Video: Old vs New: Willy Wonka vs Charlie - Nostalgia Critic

Which would still be pretty amazing. In fact, maybe even more amazing because you wouldn't have all that damn music around annoying you.
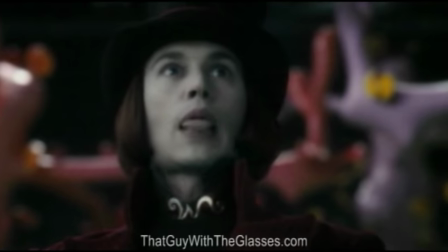[8:29]
I need something to off-awkward this. Thank you! This is best music!
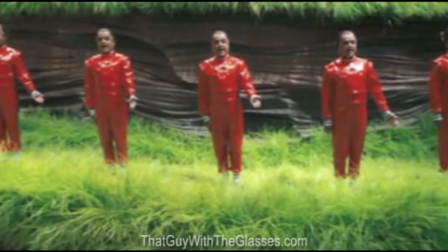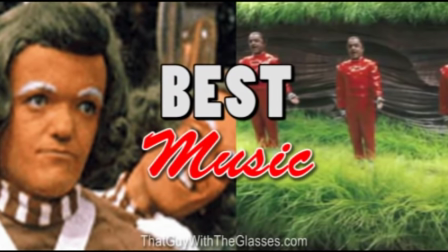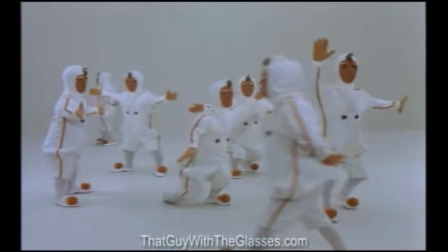[8:44]
Songs from Willy Wonka are known by pretty much everyone. They're catchy, they're timeless, they're household tunes.
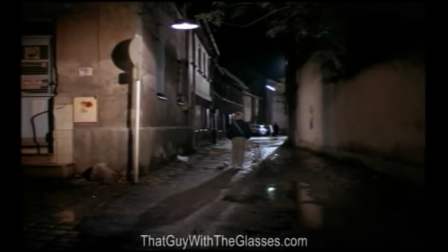[8:51] The Candyman can cheer up, Charlie. I've got a golden ticket!
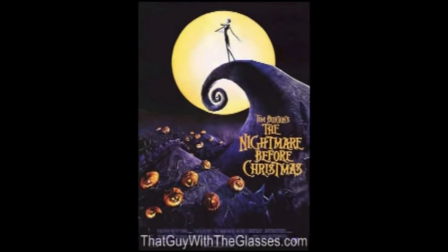[8:57]
So who do you get to try and match songs like those? Well, the guy who did the music for Nightmare Before Christmas is pretty good.
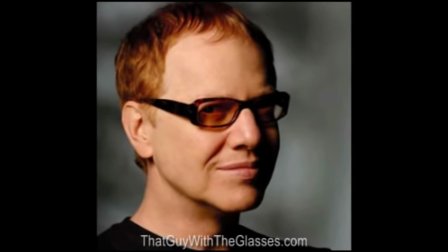[9:02]
Composer Danny Elfman has practically done all of Tim Burton's movies,
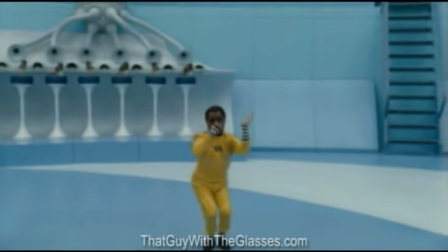[9:06]
so it was pretty lucky that he also happened to be a songwriter. But how can you compete with songs that everybody knows and loves?
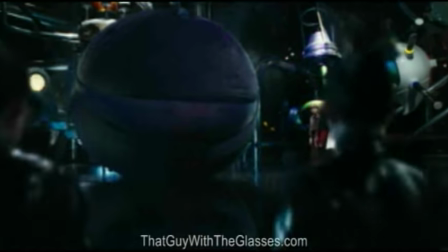[9:11]
Well, their solution was actually pretty clever. The songs don't appear until they enter the factory, and are only sung by the Oompa Loompas.
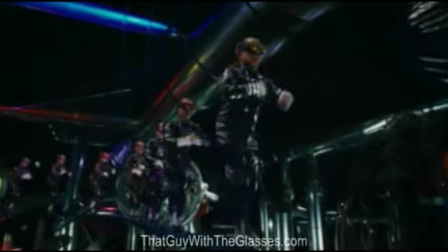[9:18]
But with every song they sing, they try a new decade of music. They start off with a 50s mambo.
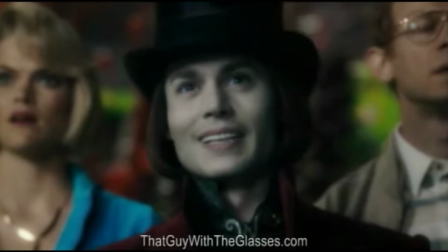[9:22] Augustus Gloop, Augustus Gloop, the great bakery nincompoop.
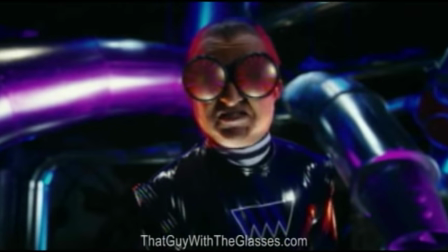[9:27]
A 60s disco.
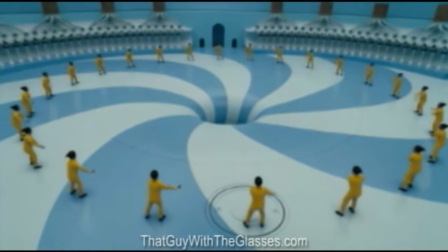[9:33]
A 70s hippie song.
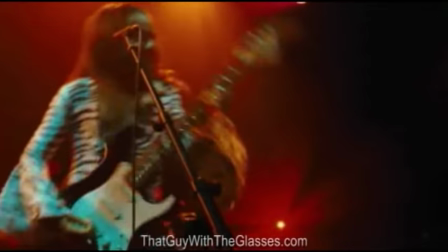[9:37]
And an 80s rock homage.
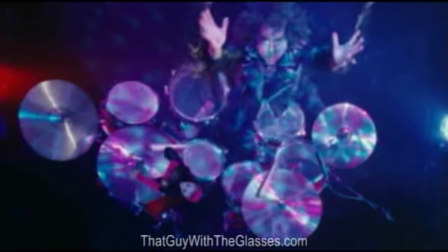[9:44]
Now that's a really clever idea. The only downside is that the songs, while entertaining, are pretty short and, to be honest, not very memorable.
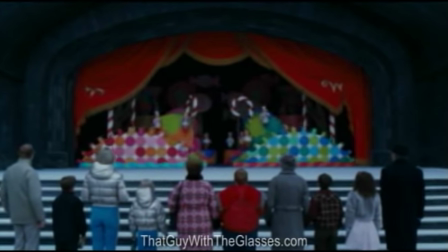[9:51]
That is, except for this song tormented so many people months after they saw this flick.
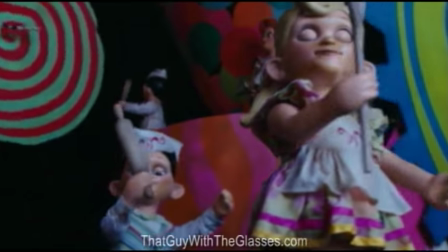[10:01]
It's so catchy, you'll bleed your brains out of your ears.
With so much generosity, there is no way to contain it.
But enough of that. Enough of that. For God's sakes, at least play something else!
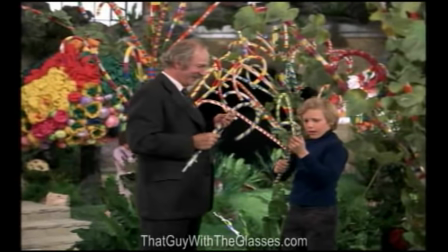[10:24]
Stop! But how does the rest of the music fare out? Well, they both seem to match the tone they're trying to set.
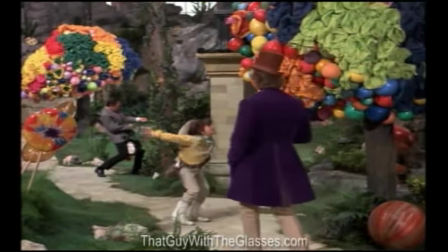[10:29]
Wonka's is a bit more whimsical and smooth.
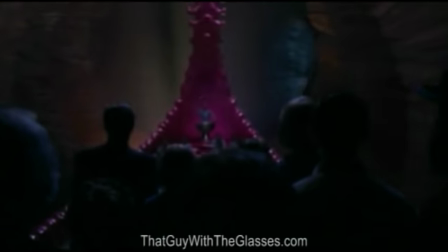[10:36]
Where Charlie's is a bit more quirky and deranged.
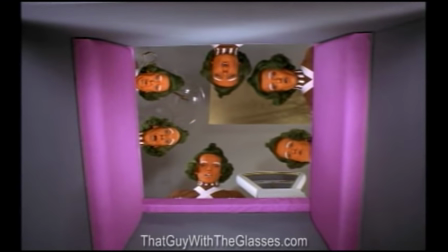[10:43]
But if I had to choose, I really do have to go with the original Wonka version. No disrespect to Elfman, but these are just classic, memorable, perfect songs. I wouldn't expect anybody to top them. Again, point goes to Wonka.
Once again, you really shouldn't mumble, because it's kind of starting to bum me out.
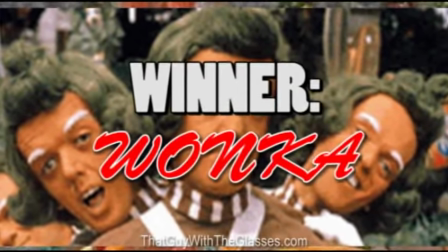[10:59] Oompa, loompa, doopa-dee-dee, if you are wise, you'll listen to me.
But if there's anything you think Tim Burton would be able to outdo, it's the visual style.
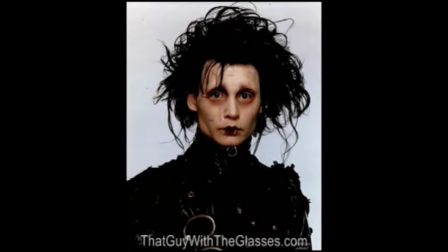[11:10]
I mean, this is the guy who said, hey, you know what that guy needs? Fucking scissors on his hands. That'll make the movie work. But is it enough to save this reimagining? Let's take a look at visual style.
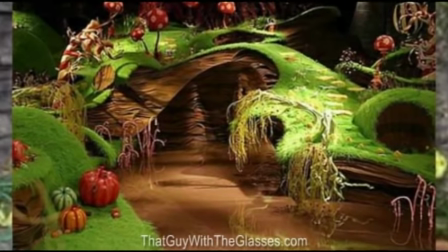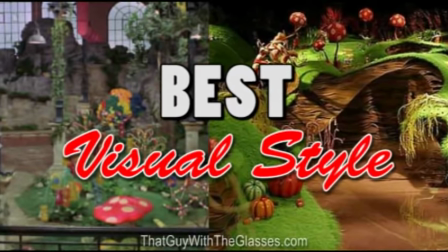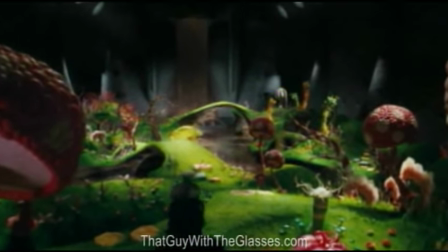[11:30]
This one really is like apples and oranges because they both have very distinct looks.
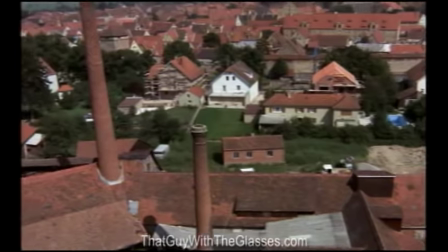[11:34]
The look of the Wonka movie has sort of a timeless feel, almost like it could take place anywhere.
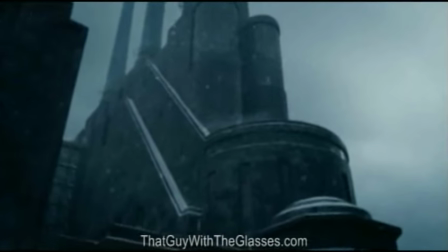[11:39]
But to be fair, the Charlie version does too. Burton really knows how to take our modern-day world and make it look like something out of a fairy tale.
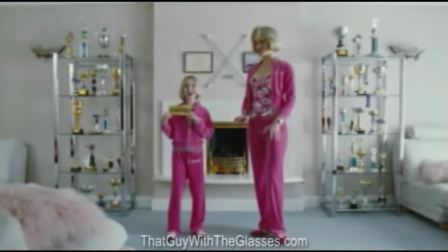[11:47]
The cinematography and sets are just so exaggerated, they're absolutely perfect. But in a sense, that's also a problem with the film.
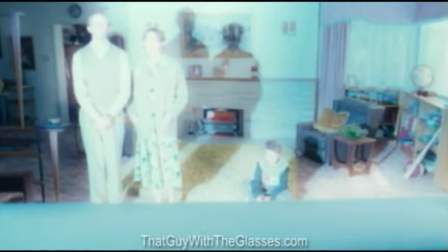[11:54]
The first half is so cleverly set up and visually clever that it actually kind of loses its edge when it goes inside the factory.
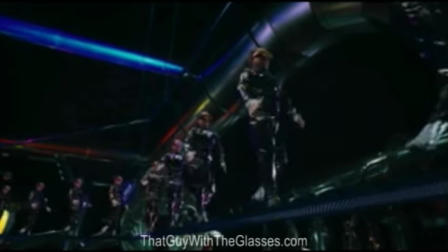[12:00]
There's a few too many things going on, it's a little too dark to make everything out.
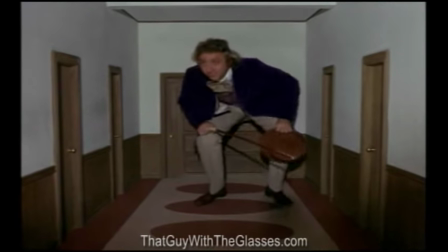[12:05]
In Wonka's version, you could see everything fine, and the strangeness was a great contrast to the typical everyday world we saw in the first half.
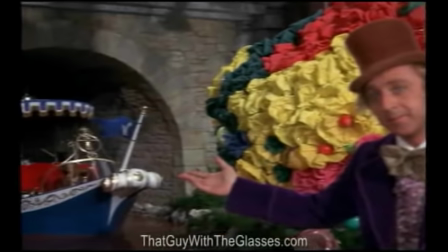[12:11]
But the Wonka version has problems, too.
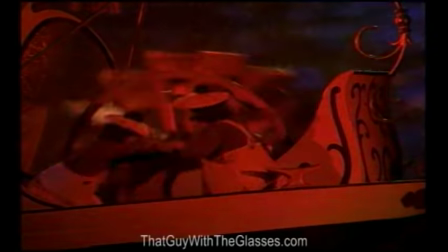[12:14]
The film does have sort of a 70s tint to the whole thing, and on top of that, the effects were good at the time, but are now a tad outdated.
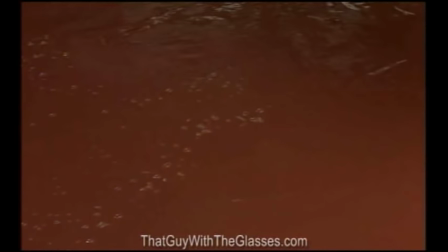[12:21]
That chocolate river looks more like liquid feces. It always looked like colored water, and it still does.
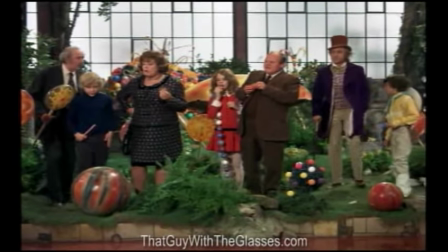[12:26] It's polluted. It's chocolate.